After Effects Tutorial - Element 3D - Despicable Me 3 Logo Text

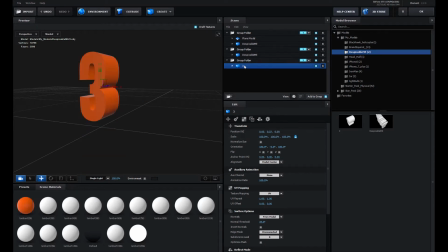We're gonna position it. Just temporarily, I'm gonna put it back in a group and then I'm gonna put it out of the group again.
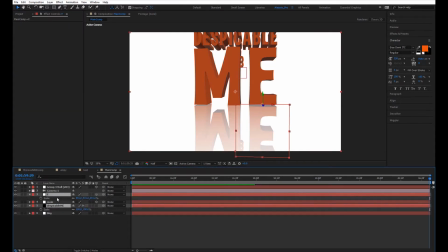We're gonna match the position in After Effects by just copying and paste the position, the scale, and the rotation if we have it. We're just gonna drag it a little bit, moving the anchor point, and here we go, it's done.
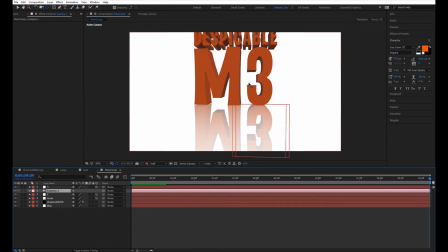I previously created a camera so we can place it properly and move it around the whole scene, and also give it a little bit of perspective.
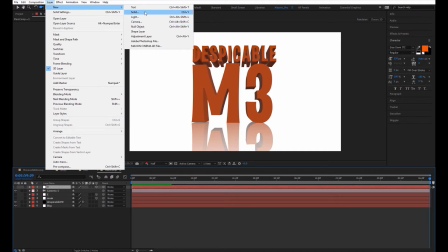Next thing we need to do is create a light, a point light, with these settings.
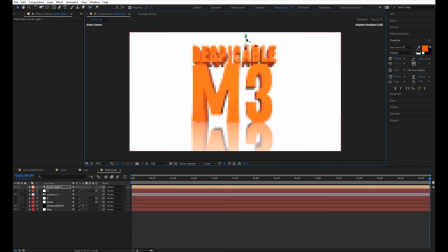At least for this scene, it's 250 and looks pretty good. We're gonna move it around and see when it's acceptable to our eyes. Let's move it around a little bit.
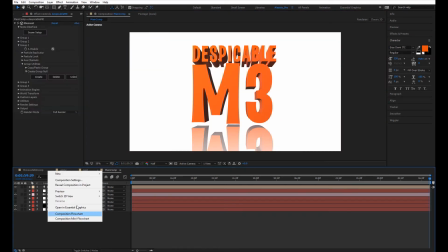Next, we need to create the shadow in between the plane and our text.
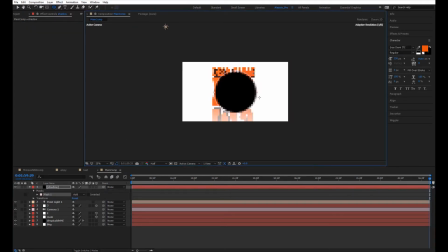So we're gonna create a new solid, call it shadow, make it black, create a round or oval mask around it,
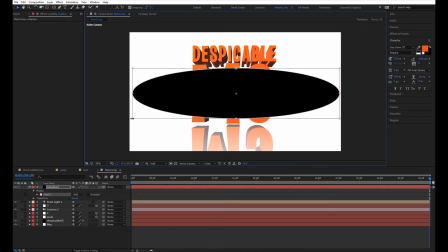shrink it down a little bit in Y until it fits, until it suits our sizes,
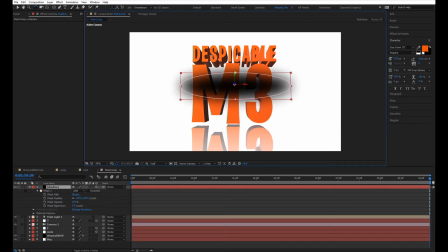our size in the scene. We're gonna feather it a little bit, quite substantially.
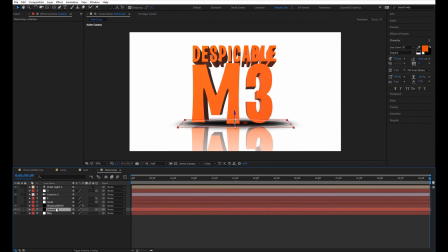We're gonna make it 3D and we're gonna rotate it until it matches the plane. And then we're gonna put it behind the logo and we're gonna put the opacity down a little bit. And then we're gonna make some tweaks here and there. And it looks pretty okay.
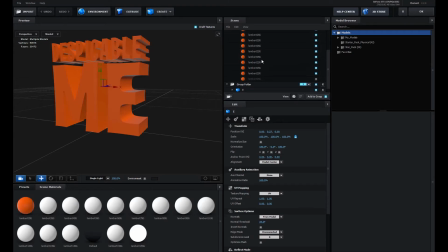I forgot to mention that we need to go back into Element 3D and duplicate the Despicable M, because that needs to be separate, because we need to animate it together, the Despicable and the M.
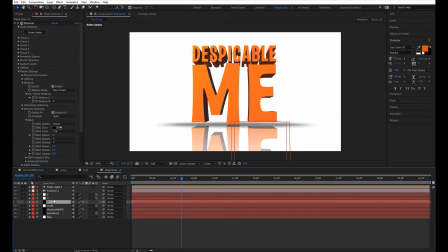Once we have the Despicable M and the E and the 3 separate, then we can start the animation process.
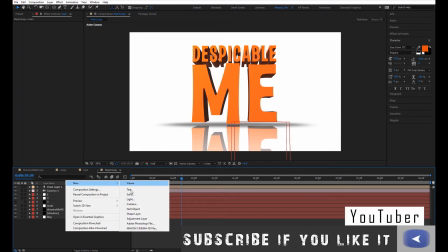What we're gonna do is create a new null object,
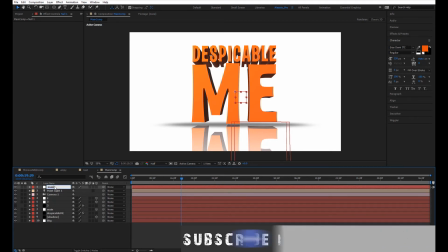which will be our main to move and animate the Despicable M and E.
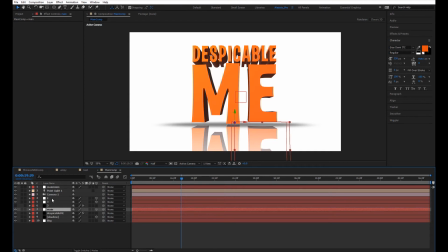We're gonna parent with the pick whip, the E and the main. Now we can move that around. We forget, we need to make it 3D.
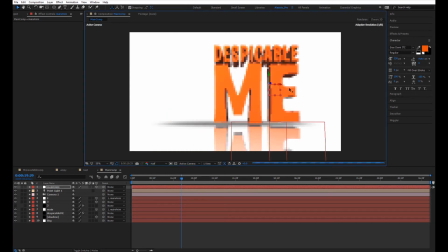And now we can move it around. And here we have the Despicable Me moving all together.
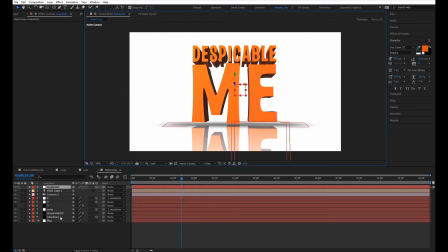So we can start our animation process right now. Also, don't forget to parent the shadow as well. And here you have it. Let's not forget that we need to shorten the timeline a little bit. Let's say around 3 seconds.
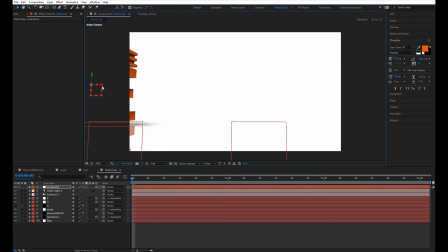Then we move away the main text, the whole text.
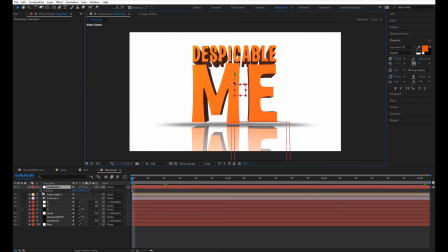We're gonna create an animation from left to the center of the main logo. And then we're gonna move the keyframe at the end. And then we're gonna go at the beginning and move it back so that we have our animation.
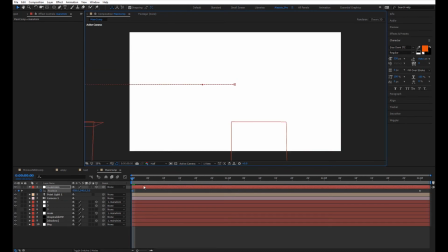Of course, it's really, really slow right now.
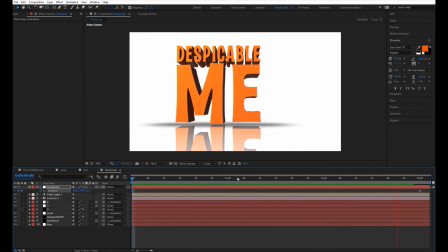So we need to move back the last keyframe and put it like way back, so it will be more fluent and faster.
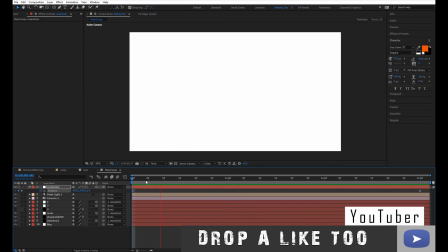Let's put it around here. Probably still too slow, but let's see how it goes.
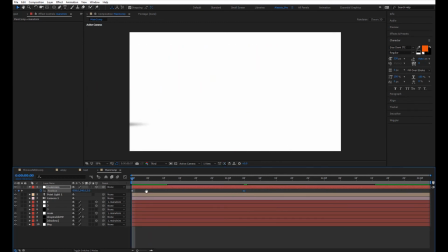Yes, it's still very slow. So we're gonna put it back a little bit more. We're gonna ease the keyframe so it will be even smoother.
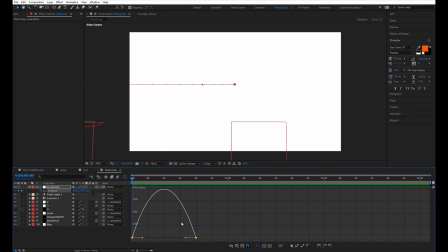And we're gonna go into the graph editor and tweak a little bit the curves, so give a little bit more dynamics.
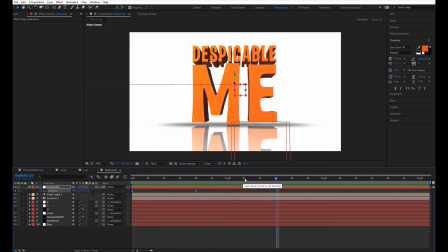And I think it looks pretty good so far. The animation looks really smooth. And now we can animate the E. What we need to animate in this one is the orientation Y. We have to make it spin. So we're gonna create a keyframe right there. And then I'm gonna create another keyframe and we're gonna set the rotation to 3.